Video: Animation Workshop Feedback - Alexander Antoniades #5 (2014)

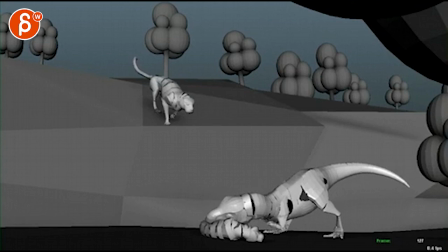[0:03]
All right, checking out the awesome sequence. It's coming along really, really nicely.
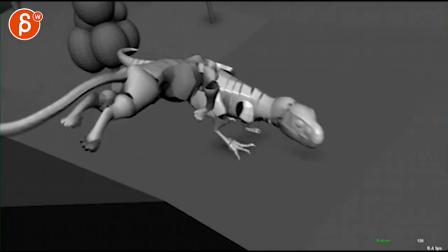[0:09]
I love everything. My question to you, these guys are, that's like the final model, just in terms of details and things.
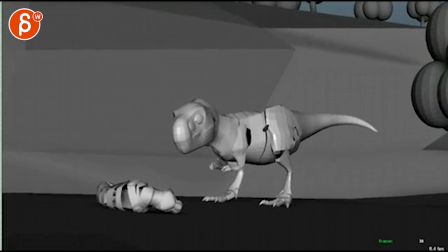[0:17]
I'm just curious, like, you know, ears for these guys. I'm just curious what that could, how that could change.
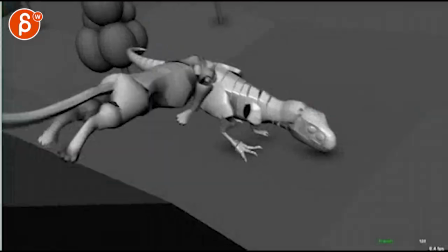[0:26]
I'm just watching T-Rex. I think everything is really cool.
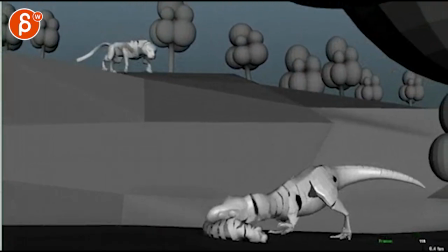[0:29]
I mean, I'm really going, been looping this, trying to find something so you get your money's worth, and this first shot is just fantastic.
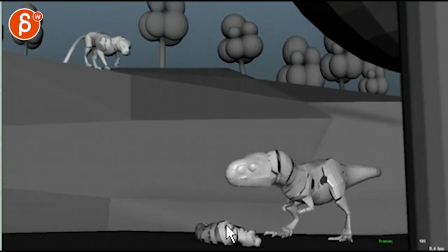[0:38]
My only comment will be, this is a technical thing, if you watch your guy here, and boop right there, boop, boop, boop.
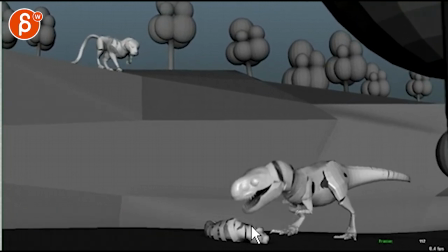[0:47]
It already starts to go up and it looks like it's already blurring along the line, so you might have some constraint pops or something.
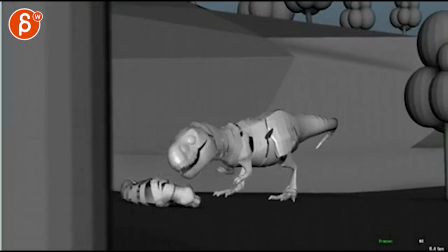[0:56]
You can see something's going on here. Other than that, toe stuff is great.
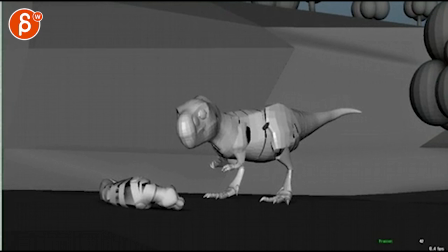[1:05]
You mentioned something about the belly. I know, I like all that stuff.
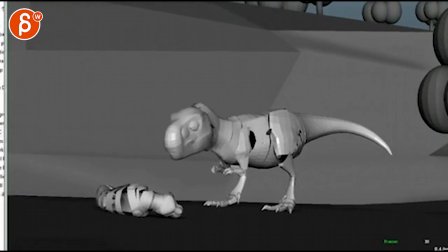[1:09]
Boom, like the whole complexities of the
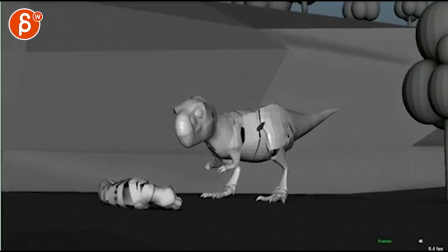[1:15]
of that step there. Boom, it's cool. Stuff with arms is great.
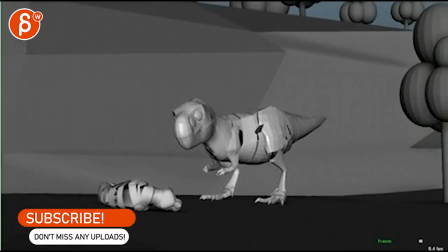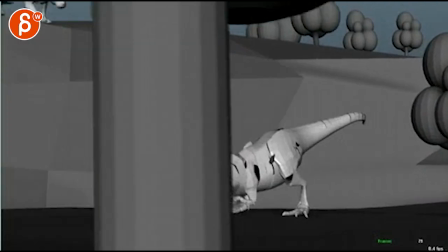[1:27]
Head is great. No, I love it. I mean, how the carcass here thing is reacting is great.
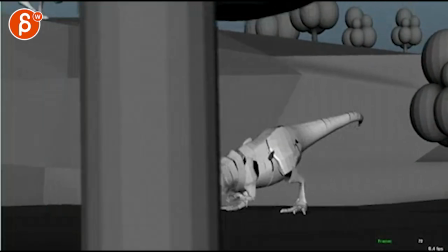[1:34]
The fleshiness is great. And then the tiger comes in.
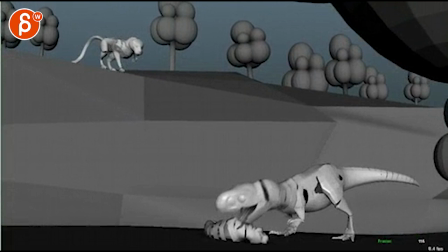[1:39]
Yeah, I don't think it would be ears. Would be kind of neat,
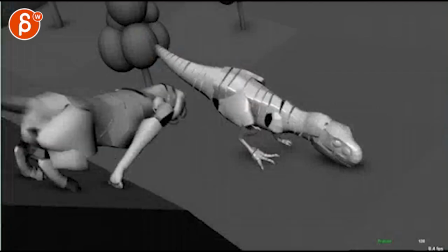[1:46]
just because it gives it kind of a weird shape. I like how he comes in.
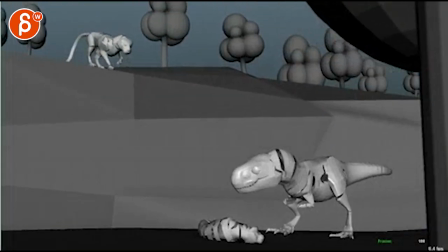[1:51]
I still understand your note about the tail. That's fine. This is great.
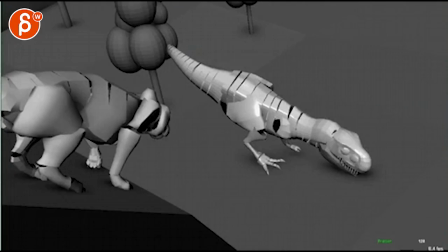[1:57]
For this guy, I think you could cheat the position where the foot is actually back here.
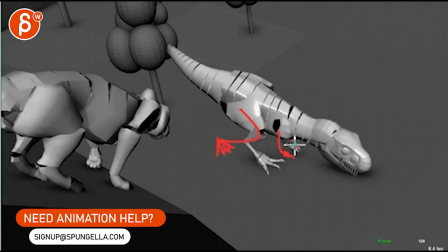[2:04]
You know, just cheat the pose to the frame, and then you got your deck guy here.
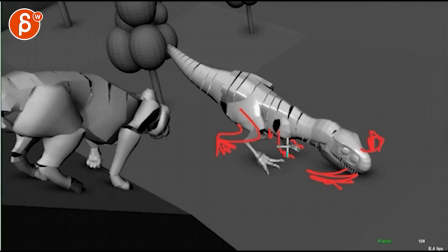[2:10]
But you know, so you can see a bit more stuff here. The foot's here. I don't know. See his arms. It doesn't have to be in the tail. It would be something like that, where, you know, it would give us a bit of a potentially even. Hold on. How is he in the previous shot? So he's down. He's down like that.
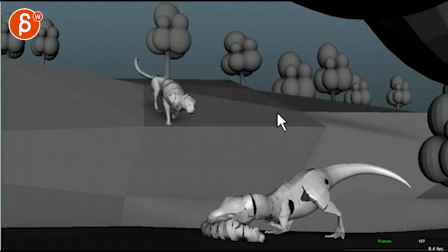[2:30]
You know, you could almost cheat it where his head is tilted over this way.
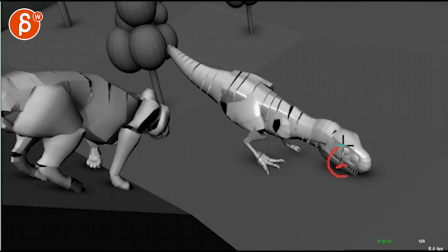[2:39]
Yeah, you could have a bit more of, you know, that guy rotated over, but something where, like, you could almost have that type of thing where his body's already kind of going this way with a slight twist in
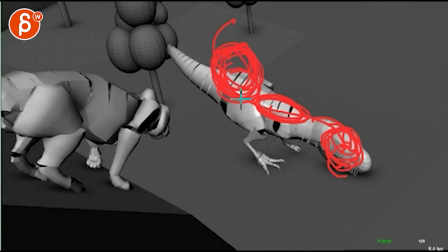[2:54]
what's the word, in the chest. This makes no sense, my scribble. So I'm trying to scribble hips, chest, and head, but that makes no sense. Switching colors here, basically something where you have that and then something with the tail.
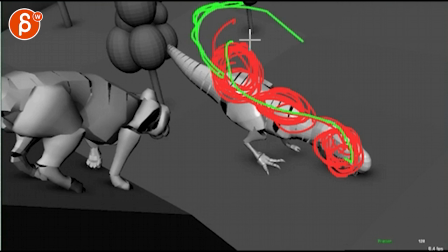[3:06]
Not that it has to be like, you know, crazy tail like this where it makes less sense with the cut, but something where it's not straight. That's basically what I'm getting at, where we don't have to be literal with the cut, and also it's kind of overlapping with that tree there.
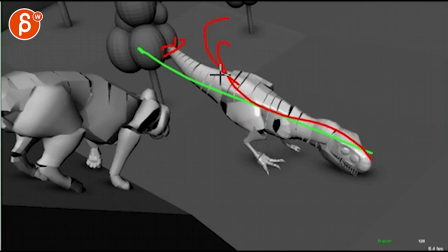[3:22]
Just something where it gives us a bit more of a nicer change there. The shade, you know, tail could be slightly curved again. This scribble does nothing. I would probably have something like that, and then you can have your foot back there, and then you can keep your arms down there.
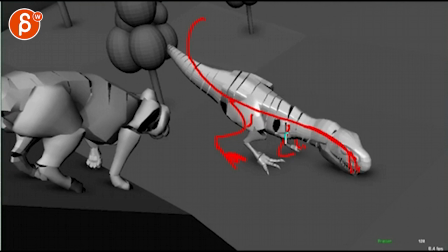[3:39]
At least something like that would already help the head potentially, like that. In terms of what's going on,
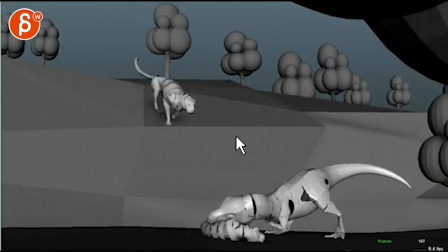[3:50]
that is great.
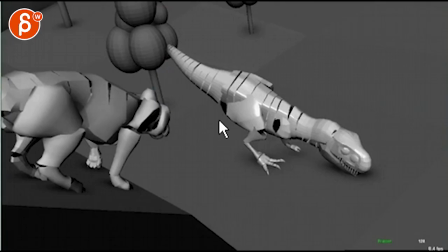[3:55]
It's a short shot, but it works. My only comment for the cut would be,
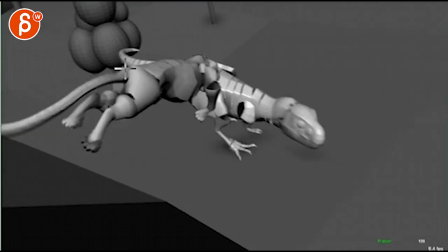[4:00]
visually to me, it feels like his ass goes up, which it does,
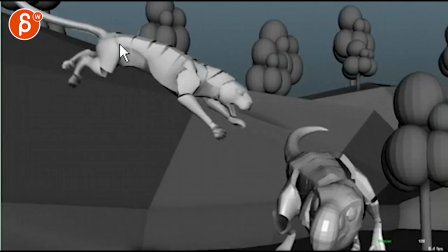[4:05]
and then boom, the next frame it's immediately going down, right?
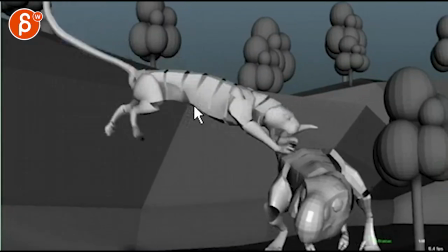[4:09]
So if you watch his ass along the cut here, across the cut, goes up and down. And if there's anything you can do to, you know, even if this was correct 3D and everything in space, cheat it so that there's something where his butt could still be up and still finishing,
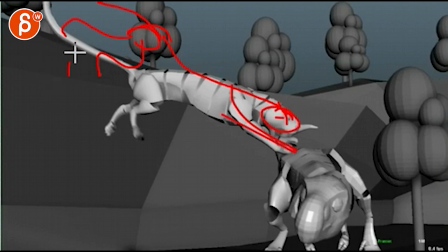[4:27]
you know, still finishing that jump, so you have a continuous, like a more of an arc down like that, right?
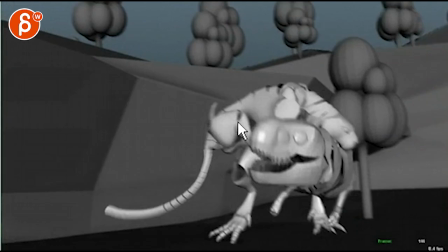[4:34]
So the butt goes up, continues to go up, and then down, which could work with the legs, right?
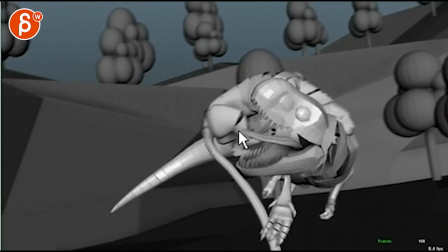[4:40]
It goes down as he brings his legs forward for the hits. Love all the steps here.
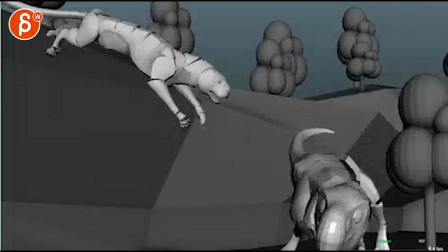[4:47]
So let me just quickly cut this here.
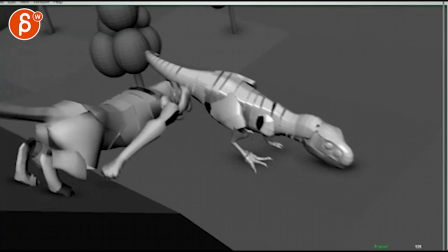[4:54]
Cut. Yeah, it's really neat.
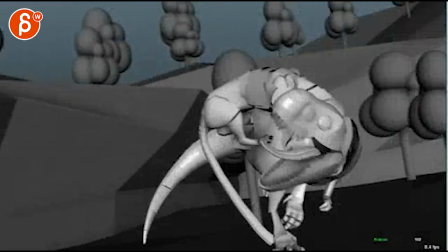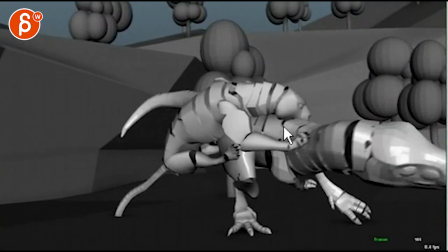[5:06]
I think it's, my first impression was right here would be neat to get a faster, like a faster,
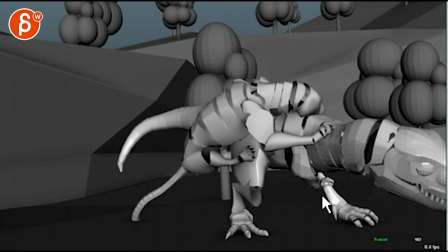[5:13]
you know, not a bite, but it's kind of a more aggressive shaking in the head.
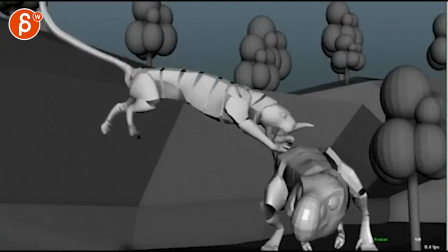[5:18]
But then I'm thinking, I don't know, but it's like right now the weight is really nice.
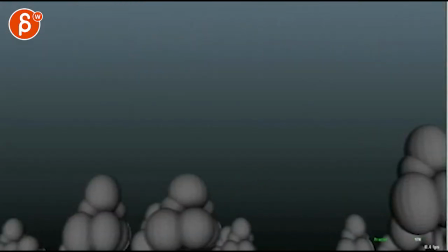[5:25]
And I'm almost concentrating more on what the dinosaur is doing.
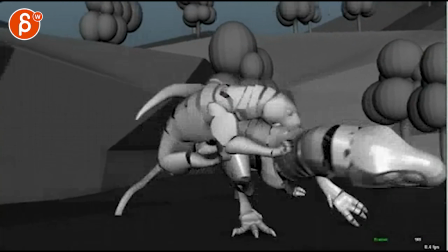[5:30]
So with him moving less, it's actually nice and not distracting.
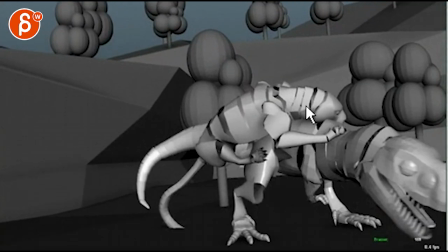[5:35]
But I do register this head turn, and I wonder still if there could be something where it's a slight faster move away from us and then back with some side-to-side tilt,
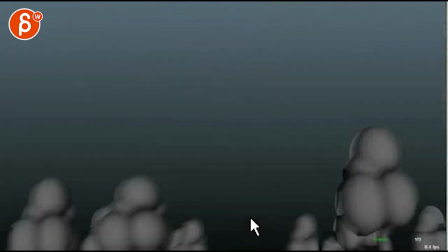[5:44]
but kind of like just a little bit of a stronger bite and shake.
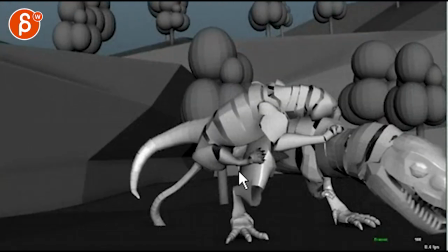[5:50]
For a little complexity, you could have a moment here on this foot. You know, it's cool to see this, if this could be, you know, clawing into it, slipping down, going back up.
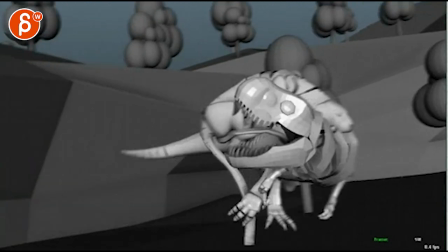[6:03]
It's a little readjust. Just a tad. Again, nothing crazy, so otherwise we have stuff moving everywhere.
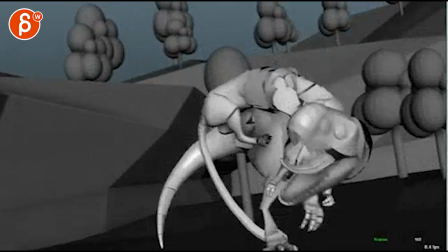[6:11]
It just feels like right on that moment here, it goes... After this, everything goes kind of down.
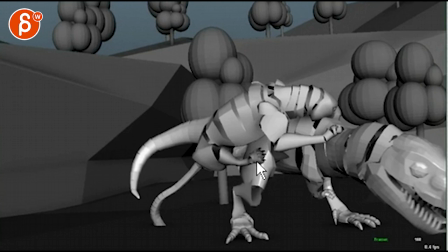[6:17]
This could be the moment where it slips down. Also, the pose opens up so we can see it. Just a little down and then readjust, I think, could be neat.
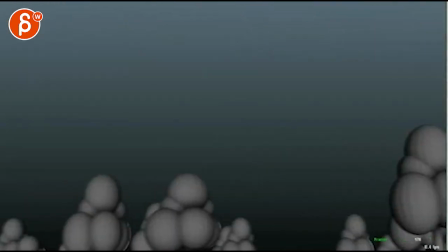[6:25]
But the impact is great. Let's watch this again. Good stuff in the hips there.
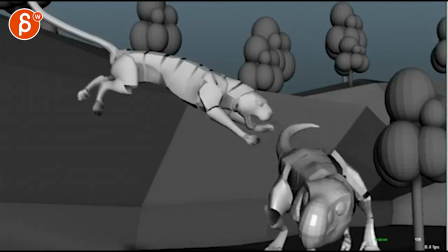[6:35]
I think it would be neat if you could have a moment where you could almost bring the head up higher. This might be too weird, but it might be too much of a cheat, but you know, it's bigger, so rah, rah, rah, rah, and then legs the way you have it here, but then the other paw potentially here.
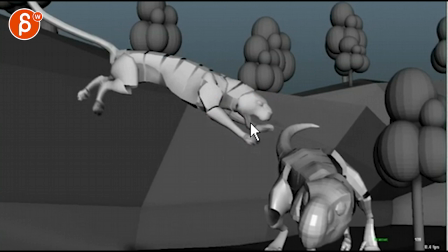[6:53]
Something. Just the only thing I'm reacting to it now is that you got the jaw and this hand here, this leg paw thingy, overlapping with the jaw.
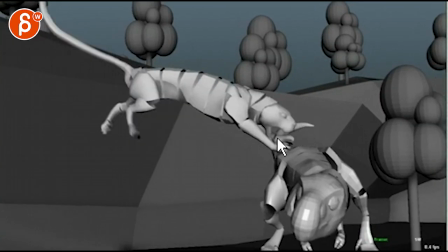[7:02]
So we cut, and then right away we're in front of this face, and then you got the tail here, and then we got the foot still here.
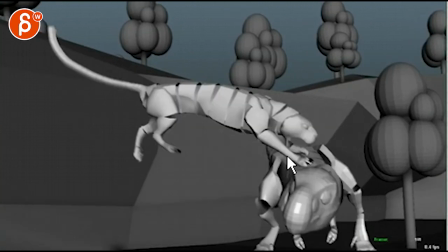[7:10]
I don't know if it's intersecting now with the jaw, and then the bite. So we never really get a clear silhouette of the leg, the jaw. Sorry, I was thinking, what if, you know, the extension is here on the leg, but by the time you're here,
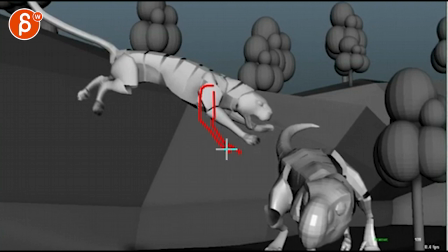[7:26]
you could still have a moment of lower, which gives you a bit something here, and then that way you can open this up higher. Oh, my pen is spazzing out. But it gives you a bigger opening in the mouth, so you have just a moment of clean silhouette there.
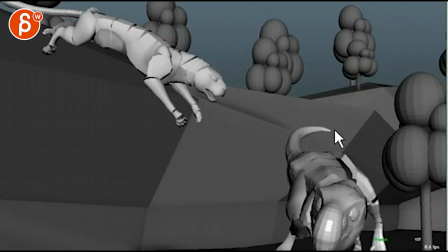[7:48]
You can easily have a little bit of movement in the tail, just a tiny bit.
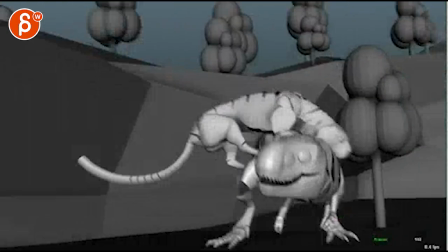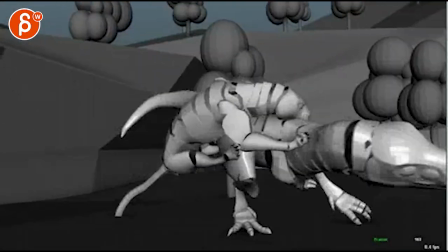[7:57]
Not that you will ever see it if you just watch this like that, because you're focusing on the impact point and everything, but if you just look at the tail, you can see that it's just kind of standing there.
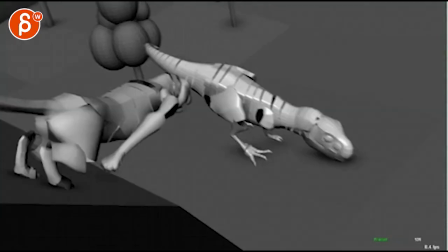[8:06]
It's a little bit of ambient movement.